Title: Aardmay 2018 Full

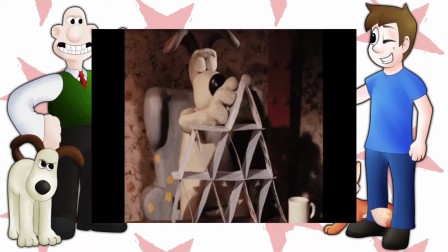4:13 Most significantly, he played a role in the classic Doctor Who serial The Ice Warriors,
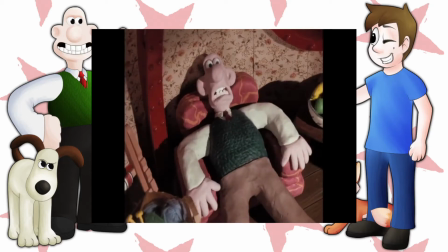4:18 played Ratty in a stop-motion version of Wind in the Willows, and most famously starred in Last of the Summer wine,
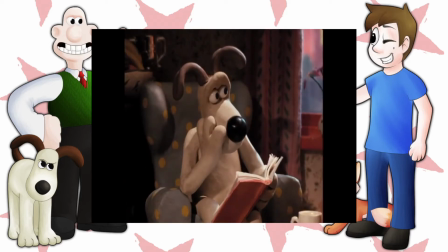4:24 but it's funny to think that the role that would define his career came in the winter of his life.
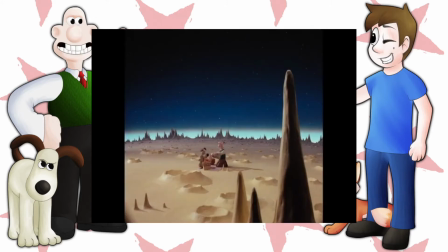4:28 He was in his 60s at the time he did the voice work, and he didn't even get to see the results of his labours until nearly a decade after he did it.
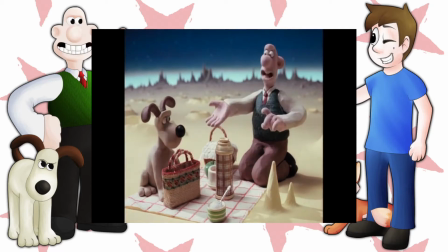4:35 But his soft, endearing Midlands accents and the tone of his voice really made this character come alive.
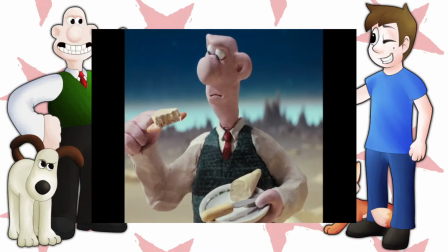4:41 Set coordinates for 62 West Wallaby Street.
I really couldn't think of anyone else playing the role, even back then or now.
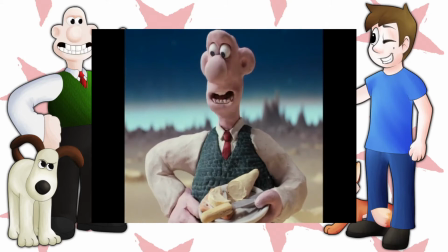4:49 And the character himself is great. The absent-minded northerner with a penchant for tinkering who always meets adversity
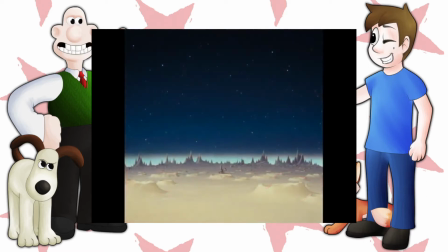4:55 but his innocent air and optimistic quality makes it so that nothing really ever gets him down.
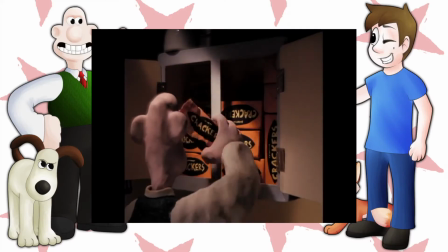5:00 No crackers, Gromit. We've forgotten the crackers.
It's a really enjoyable character and he just feels like the kind of person that we've all met in our lives.
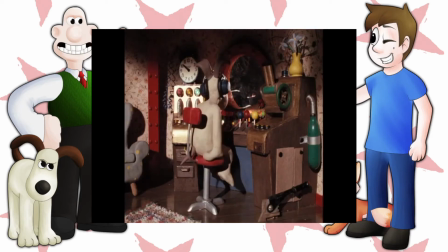5:09 And his partner, despite having no voice, has a lot of personality too.
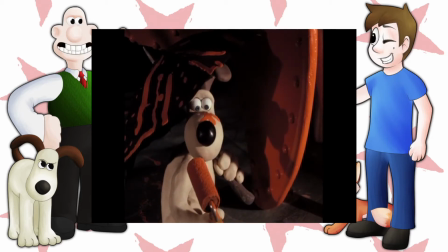5:13 You can tell that he's the more logical and sensible of the two and despite the fact that he probably finds living with Wallace tedious in a bit of a handful,
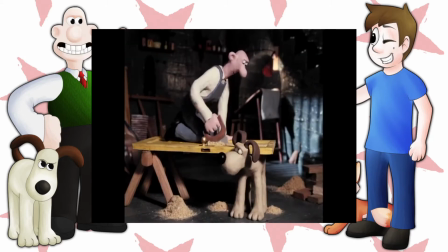5:20 you can tell that the two have a strong and rich history together,
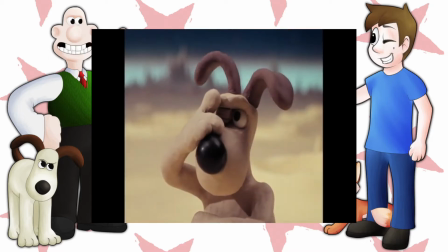5:23 and it's a real testament to Nick Park's skill that he can give Gromit so much emotion and character just from his facial expression and body language alone.
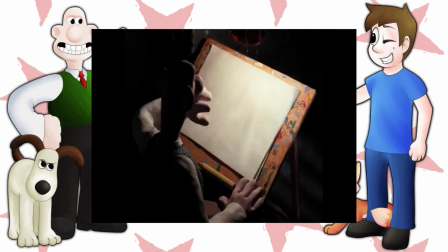5:31 Supposedly, Wallace was inspired by Nick Park's own dad, who also enjoyed a bit of tinkering in his shed,
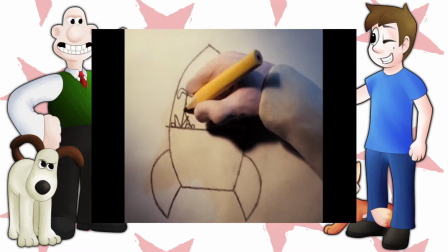5:37 and Gromit is based off of Park himself, and the two are very endearing and, ironically,
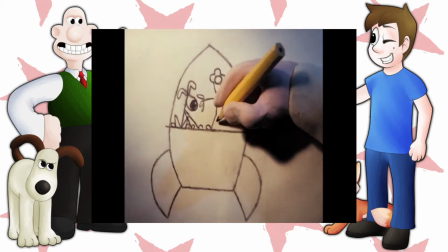5:41 do have a bit of a father-son chemistry. But Not with the father in this regard being more senile, so the son is a bit more logical and effective of the two,
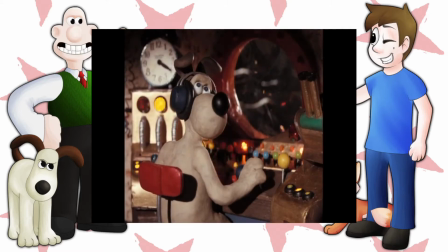5:49 but they clearly have a strong connection, and this connection is one of the things that makes the two so watchable.
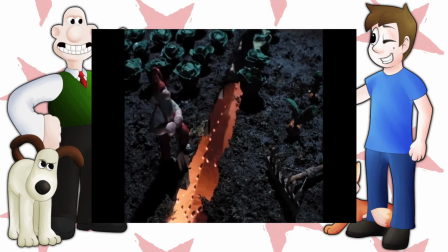5:54 But regardless of who the characters are meant to be, their first journey out together helps cement their place in animation history,
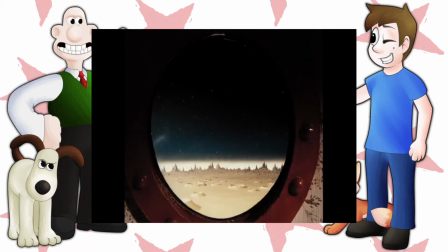6:00 even though when the two actually make it to the moon it's a bit underwhelming.
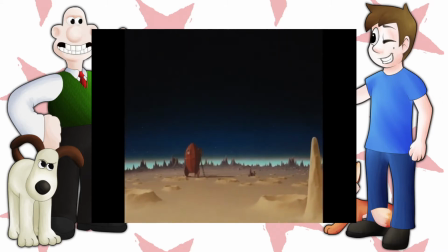6:04 And isn't it ironic that not only did the two start off with an adventure that often most cartoons or comics would do near the end of their tenure,
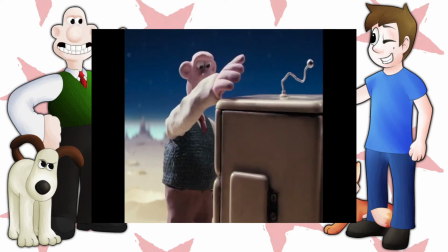6:11 but also how it's not as exciting or enjoyable as their literal more down-to-earth adventures that they would have in the future.
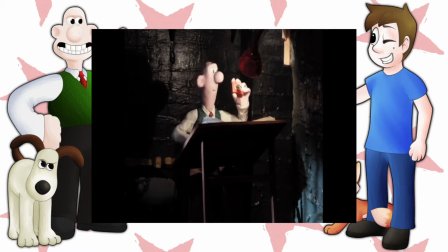6:17 Even the bits before they go to the moon have this really dull and empty feel to them, and I get that it was kind of supposed to, but it's just not very enthralling or engaging.
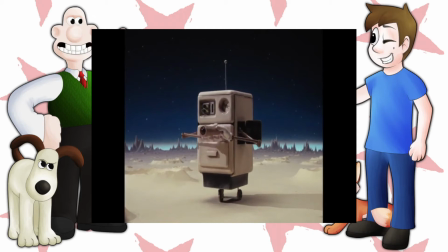6:26 However, one thing that definitely made this short memorable for me was the villain of the short.
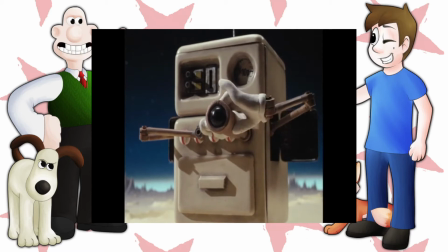6:32 This short introduced many elements that would become synonymous with Wallace and Gromit and Aardman in general.
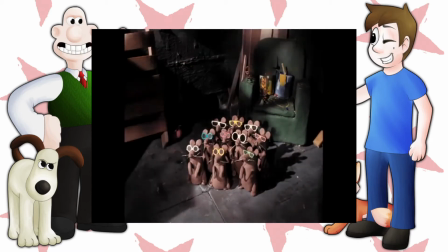6:37 The quirky sense of humour, even though a lot of the jokes are very subtle,
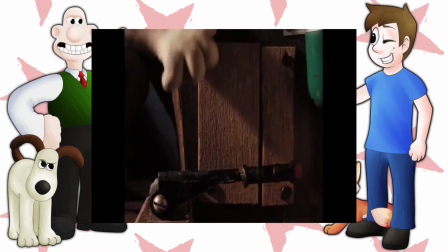6:41 and not given much attention to, which allows for the greater appreciation on them and repeated viewings, the laid-back feel,
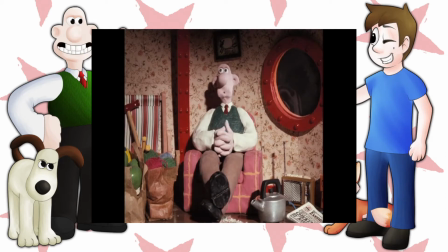6:47 the use of details in the background. But the most significant thing to be introduced from the special was Aardman's great ability to make really creepy and intimidating villains.
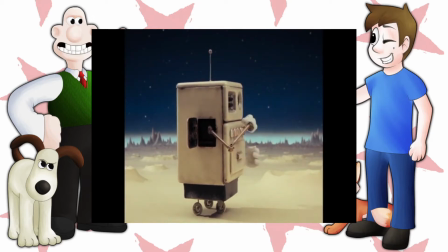6:56 Starting off with this mute moon janitor robot thing, that despite looking like an old 1950s cooker on wheels,
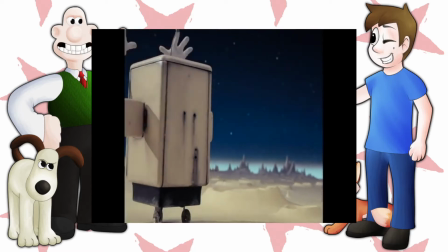7:03 through a mixture of his motions, creepy sound effects and the brilliant music just ends up being a really unnerving character,
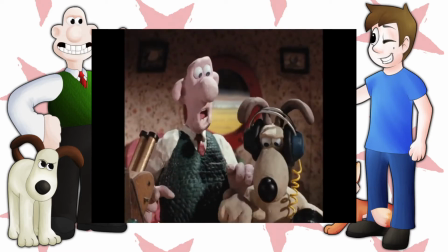7:10 which definitely had me freaked out when I watched this short as a kid. Speaking of which, for a very low budget film, the music is surprisingly epic, especially near the end.
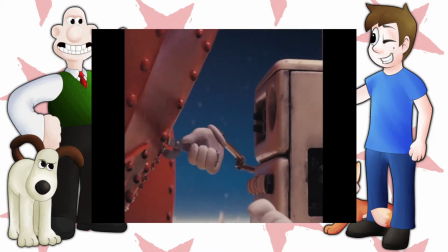7:19 And while it doesn't play often, any time it does, it really drives home the emotion and the feel that Park wants to convey.
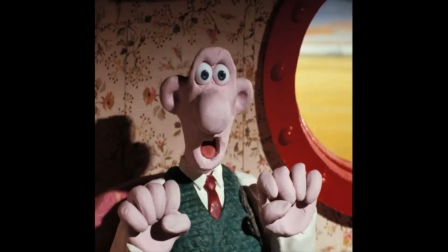7:28 The fuse! You forgot to light the fuse!
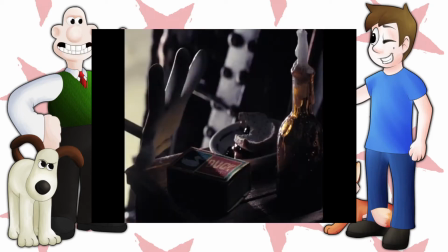7:33 And it's one of the many things that makes the climax all the more enthralling, despite how uneventful the first act is,
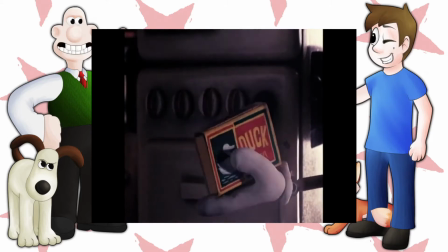7:39 which is another thing that's become a great staple of Arbon Productions, amazing end set pieces.
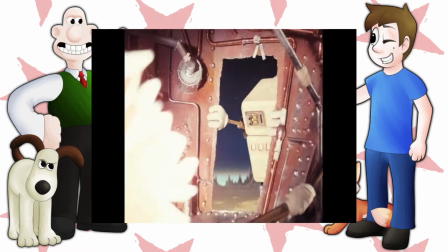7:44 One last thing to say, of course, is the animation.
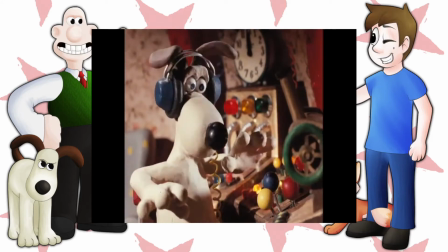7:47 While like everything it looks very amateurish, stiff, undefined, blobby and also rather inconsistent times,
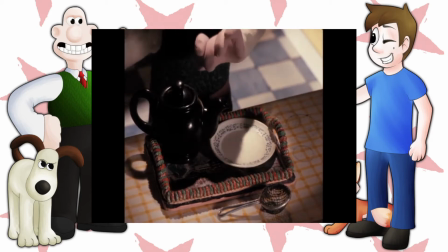7:54 the simple charm and simplicity of it and the great design still make it interesting to watch, even if said designs haven't really been put to their full potential,
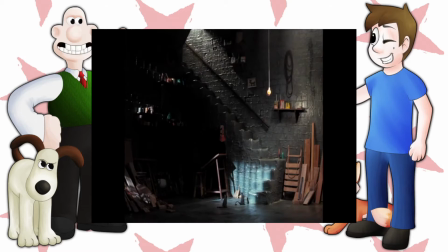8:02 but that's what sequels are for. Plus there are some bits that do look very impressive for the time, like the rocket taking off and the robot skiing at the end.
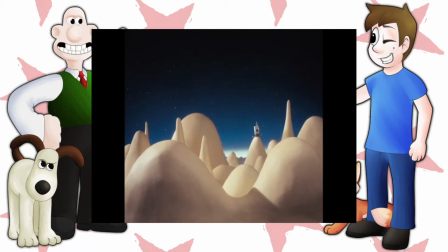8:10 It's also funny to think that even after all these years later,
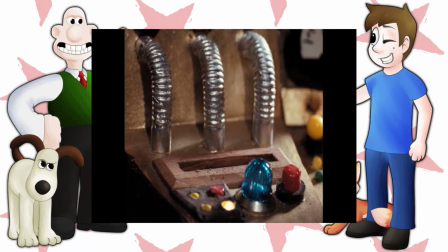8:13 Aardman still makes the fingerprint marks visible on their models on purpose, which is unbelievably cute and charming.